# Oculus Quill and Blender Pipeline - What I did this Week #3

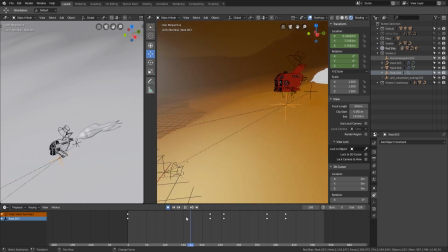Even I use Blender for many things, but Oculus Medium, for example, it's quite a good sculpting tool, um,
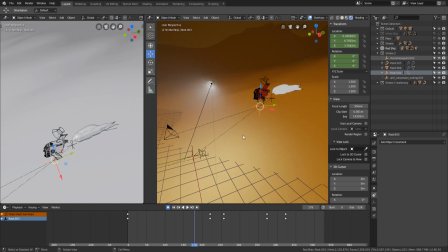and I barely use the sculpting tools from Blender because I know, uh, at least for me,
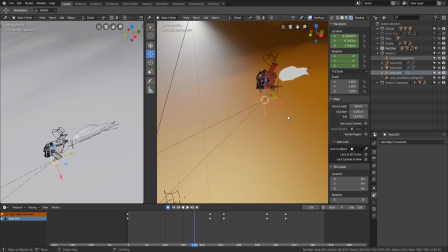Medium is quite superior in that sense, and yeah, so there's that too.
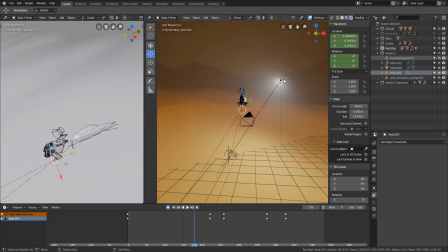And for the rest, there's a light here. Let me check what it is. It's an area light. I have a bloom and volumetric effect,
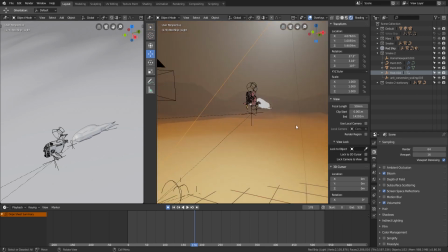so that's why it looks this misty scene.
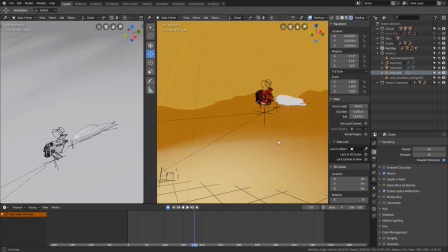If I remove this, it looks like this. So it's because of the sky. It's a bit orange. So when you add the volumetric, it gets
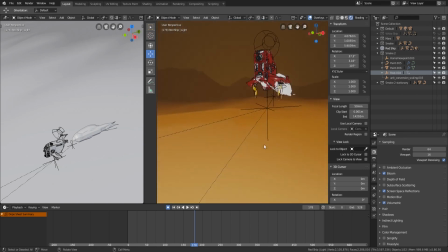darker, and it helps to set the tone of the environment.
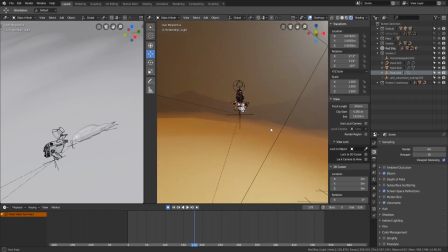This terrain I've already used it before with some astronaut renders I did last year, So
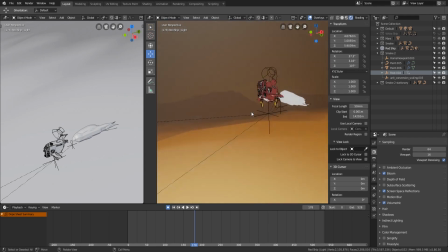I'm recycling a bit of stuff, and simple flat shader.
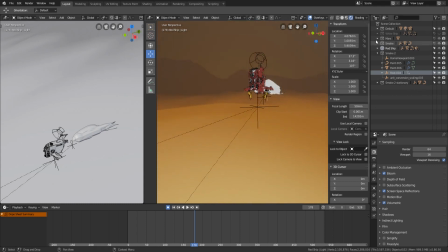Let me check what this is. It's on the default. There it is.
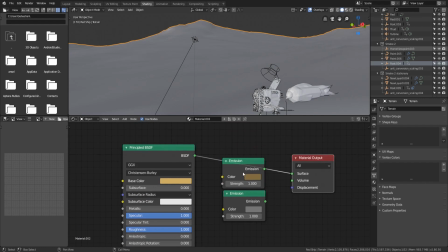Very simple shader. Just it doesn't even have an emission. It didn't work for me. The emission shader for this. I wanted um, these shadows.
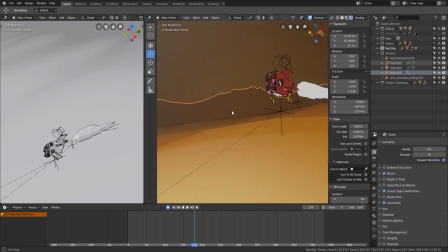So it's just a flat color with a bit of shadows provided by the light,
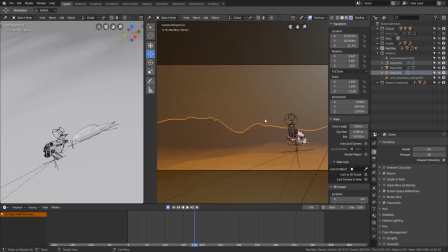and yeah, that's it. So, oh well, there is a bit of trickery with the sound.
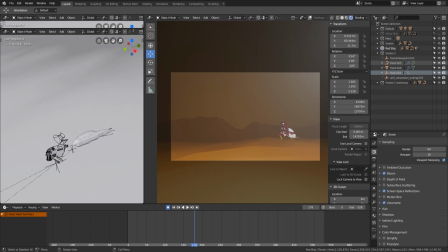So let me remove this, and oh, this is not what I wanted. I wanted to close this. I can show this better.
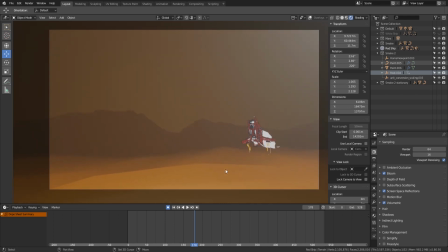And there is the sound effects. There's this huge turbine because the audio
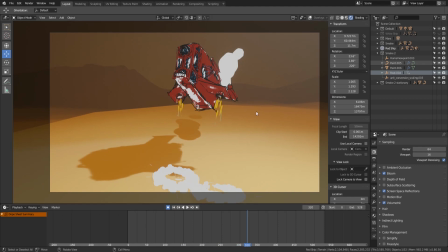effect. Because the audio effect in Blender, when it gets closer to the camera, you can hear how volume increases. So there is that thing, and I
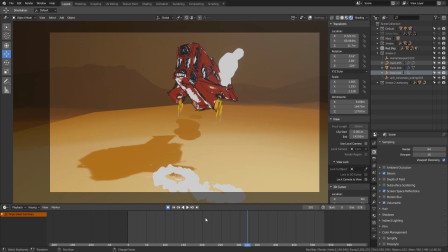added a thought or thud. I don't know how that's pronounced. When it when ship goes down into the ground.
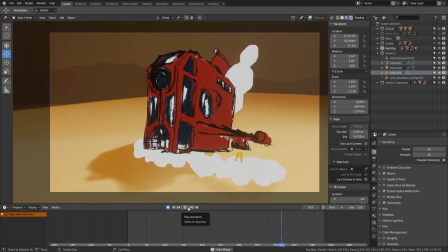Very light. So I wanted that mass sound.
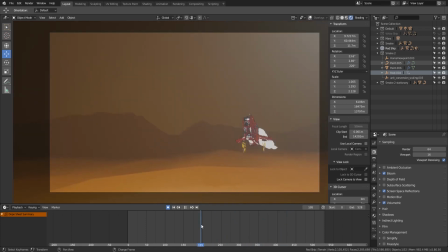And there is an alter sound effect that at the beginning I was not planning to add that,
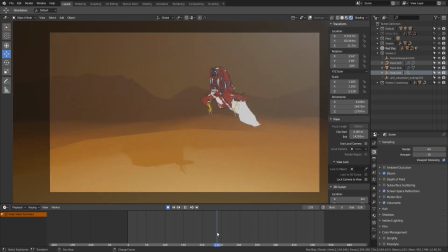but when I saw the animation, I just imagined this sound exactly when the engine stops and it starts to get cold and throw that amount of mist or smoke.
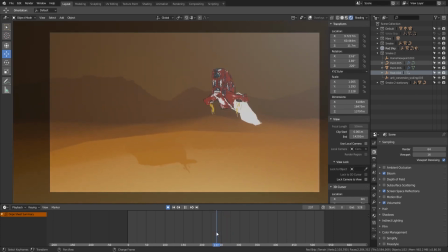So that sound was like my brain trying to play with the scene.
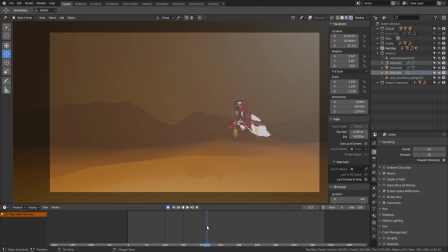That was fun. So I had to find a very nice
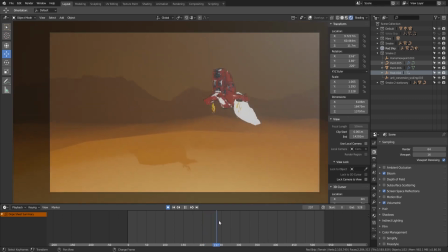I don't know, whoosh sound or whoosh sound that worked for me at that specific frame.